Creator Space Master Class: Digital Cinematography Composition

It becomes very intuitive. It becomes just part of your mode of operation, if you will. So it becomes, just how you'd use it, how you can, utilize these tools and these concepts to your advantage as much as possible. So that could be, again, very interesting in terms of, what's possible, and once you have the shorthands, these tools, these rule of thirds, you can get a good idea of it and get composing really quickly and getting some really interesting images.
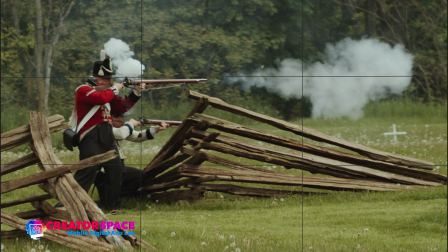17:02 So you don't have to spend a lot of time thinking it, because the last thing you want to do is spend half an hour getting some exact specific shot and hoping that it's going to work really well, and then maybe it doesn't. And so that's the whole thing, is to try to really
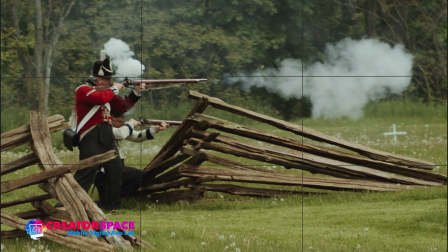17:19 think about what the best solution is at any given moment. And then the other thing is, like I said before, is that this camera is moving, so I'm doing moving shots on it. So this is that moment. But let's say I'm panning to the right, you have to think about what's your next kind of composition point. And you don't want to just end it off into something that's not very visually pleasing. You want to think about getting a good end composition. And sometimes it works, sometimes it doesn't, and that's the whole thing. But at least you try. And if you're trying towards that kind of composition with the rule of thirds in effect, it's not going to hurt you, because at least you're trying to achieve that, and you're looking for those. And it's hard to always find them, especially in like live events, documentaries. In drama, you can spend more time rehearsing your start and end points in camera movements. You can also spend more time specifically framing people. You can spend time moving paintings, moving, set dressing, how they're sitting, what they're sitting behind. Does the painting, seem to come out of their head? But these same ideas in your composition should be applied to even if you're doing a documentary film, because you don't want, let's say, a flower coming out of someone's back of their head in the composition. That's weird. Get that flower off to the next to the person, or maybe even remove it if it's something weird. So always think about the overall look in the composition when you're deciding your shots.
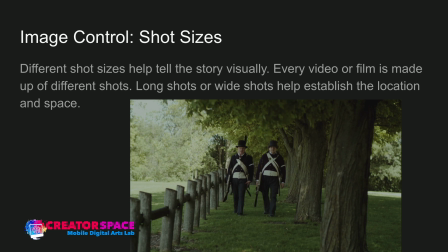18:48 Okay, so then another thing we can do is we can start to look at the different shot sizes, and those can help with our composition in terms of, guiding the eye, telling the story, and all this. So we can have different shot sizes. So we can have, wide shots, medium shots. So this is what we'd call a long shot. A wide shot to just help establish the location.
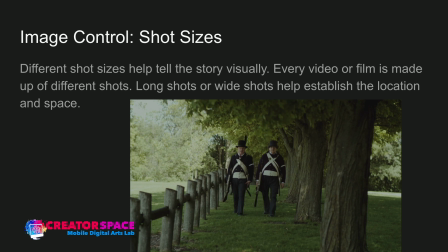19:08 Again, thinking about rule of thirds. So I have that tree in the foreground is hitting that rule of thirds idea on the top right. And then the other tree behind the soldier on the left it's almost hitting our left rule of thirds area. So that's kind of the intersecting point there.
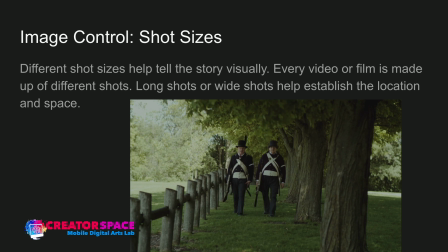19:28 So we get a little bit of that. And then they're pretty much centered, but we have these lines of trees and fence that are kind of moving to the edges. So that perspective lines, it's really interesting. And then those move towards the two gentlemen. So that is helping us bring our eye to the composition. So I think there's a kind of a running motif, and as much as you can, you try to find these other lines and things that help guide the eye to the subject. And that's trying to find that most interesting image and perspective, is trying to find those other elements that could be used in terms of,
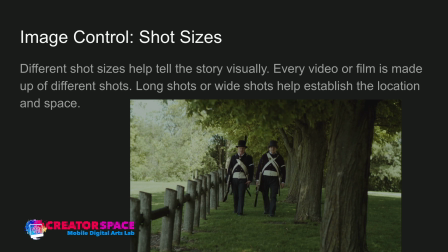20:02 guiding us through and guiding our eyes, guiding the audience's eyes where they should look at any given time.
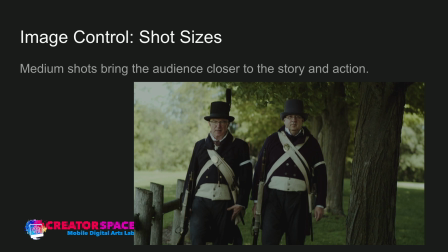20:08 Then we get into something like this, like a medium shot where it's like waist and higher, right? Same kind of idea, just putting, making that wide shot into a medium shot. So it brings the audience closer, gives us more details, more perspectives, and that's really interesting. But again, think of our composition here.